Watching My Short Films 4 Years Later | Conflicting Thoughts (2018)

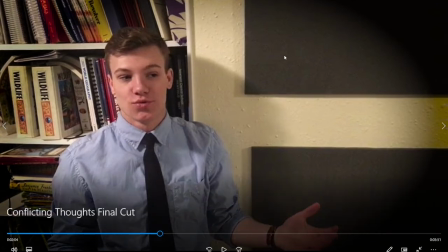(22:58)
so I figured he's the one who's driven to get things done basically obviously
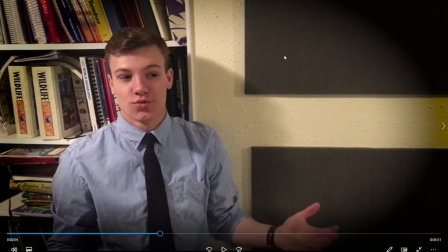(23:03)
um so I think it thought it made sense for him to be more dressed like in a more business-y like way um so I think that's a good
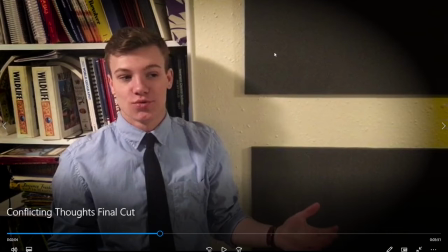(23:13)
costume for him so so yeah and then a bookshelf in the background so this is just a bookshelf that's in my house I think it made sense um so you know
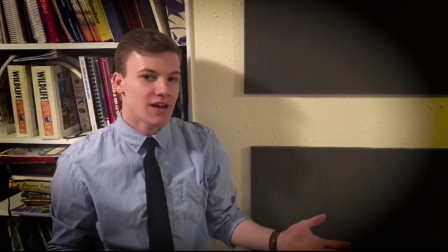(23:26)
uh moving on um i don't really know where are the voices in your head
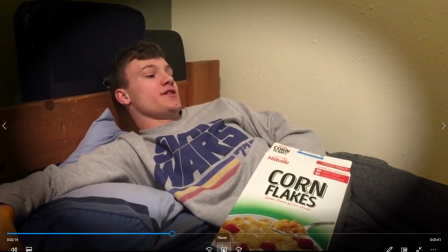(23:37)
i think generally
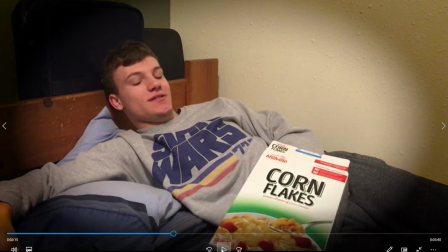(23:42)
for being handheld these shots are not too bad like i i'm i'm honestly surprised by like i mean there's not a lot of movement in the shots so that definitely helps they're like just holding still but like i feel like a lot of times i'm a very shaky person with my hands um so i'm actually surprised at like how well i was able to hold those
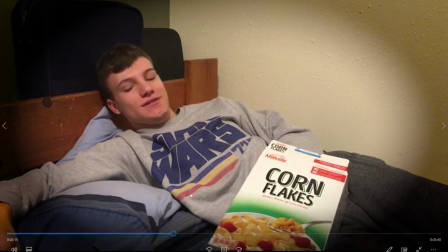(24:01)
cameras like there you do see movement but it's not too extreme
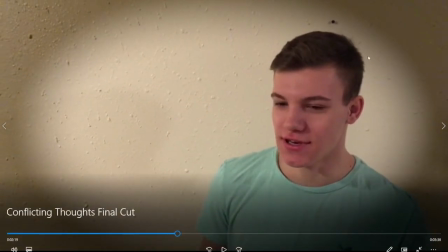(24:06)
um and then oh yeah i used the method of of so
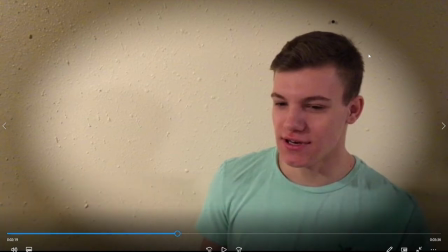(24:11)
so i i of like him looking in the direction of who he's talking to and framed the shot that way in the rule of thirds of like he's looking in a direction where there's more room on the one side of the screen so i tried to use
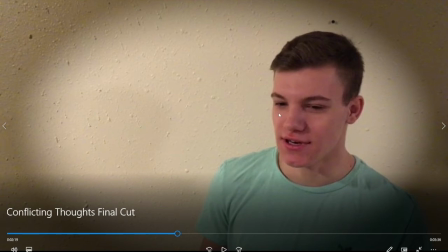(24:24)
that method of shot framing uh because you know you can't really tell based on this because the room where
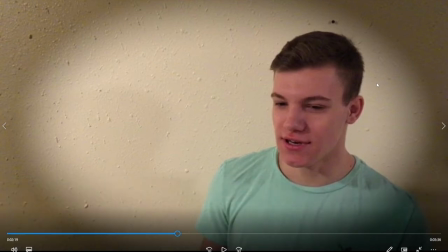(24:33)
things are in the room isn't established in relation to each other but from where he's standing the direction he's looking in is towards
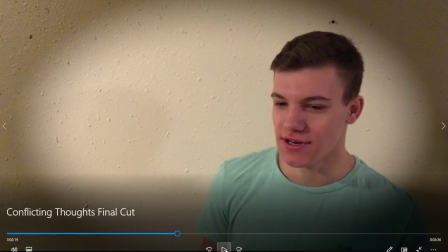(24:41)
that bed that the uh the lazy character is uh sitting so and that's who he's talking to so there was a lot of um
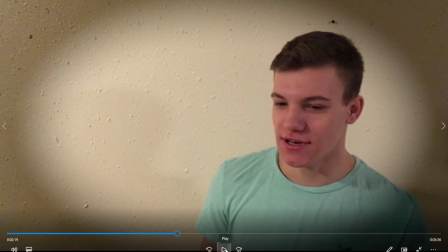(24:50)
effort put into them looking in the direction of who they're talking to um so yeah if you see characters looking in
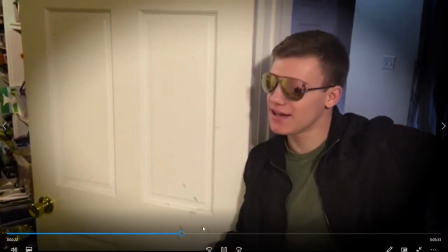(25:01)
different directions throughout it that's why and get out there and live a little okay so i don't like
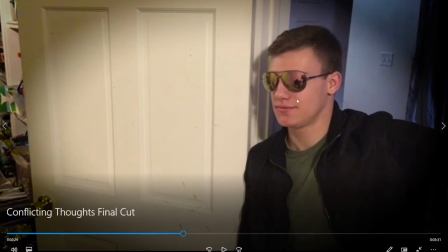(25:06)
see this shot was framed pretty well um but i moved it over a little bit so you could see a little bit on the side of this door which looks like a mess i think it would have been better if i still had kept it to where all you could see is the door the edge of the door there so i definitely could have framed that one a little bit better
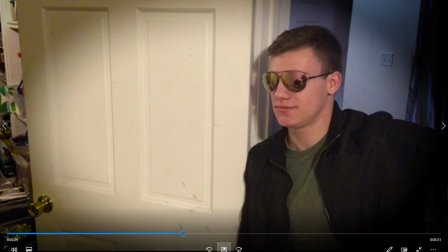(25:25)
um but you know um other than that i think generally other than that i think the main critique i have in this section
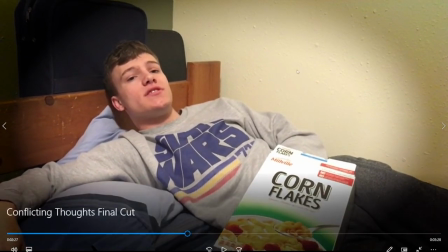(25:33)
i think the main critique i have in this section is things like lighting uh which again like i said i didn't really have the ability to do very well at the time um i actually really like a lot of the dialogue in this um i think it was really fun to the point where when
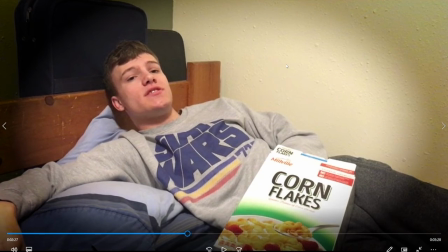(25:48)
i remade it i really didn't change like any of the dialogue um i changed a few lines here and there um actually i mean i changed any line that was like gendered so like when he says he to she because in the remake i actually you know the lead is uh female
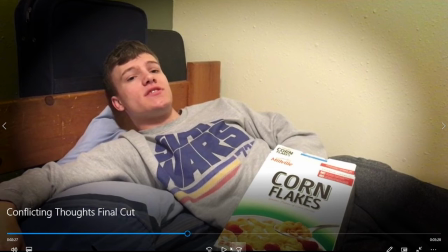(26:06)
so it's my girlfriend actually in the in the remake um anyways
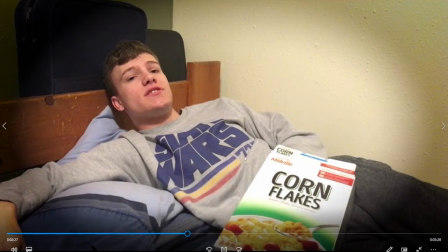(26:12)
continue continuing um i don't know if i have a lot more to
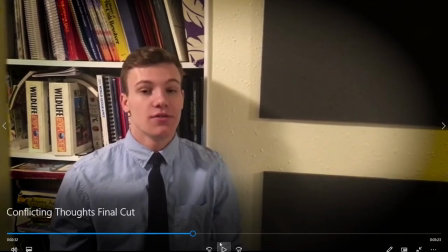(26:16)
say about this section a better idea might be to continue you know i i i say i like the shot framing and then i see a shot where there's something off this shot has a pole slightly on the side of it uh which the last shot of him did not uh and i
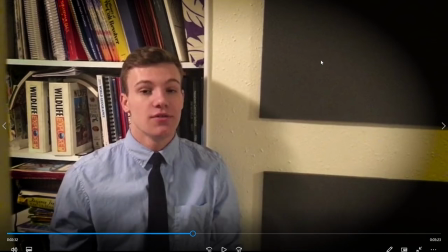(26:33)
think that's one problem with doing it the handheld route is you it's hard to get the exact same framing that you got before so if i had filmed these with the tripod i could have set up the tripod filmed all the shots from the exact same spot of each character because you know
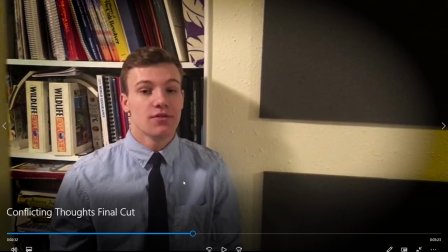(26:48)
that would i think that would have been more effective but um yeah i think generally he did a good job with the acting um and it was it was a lot of fun that
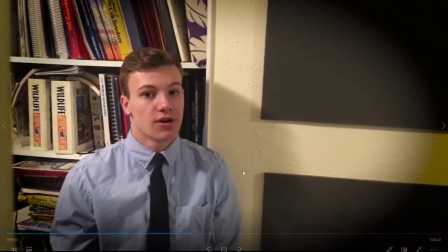(26:57)
that just this whole process was a lot of fun i will say that um so really why would you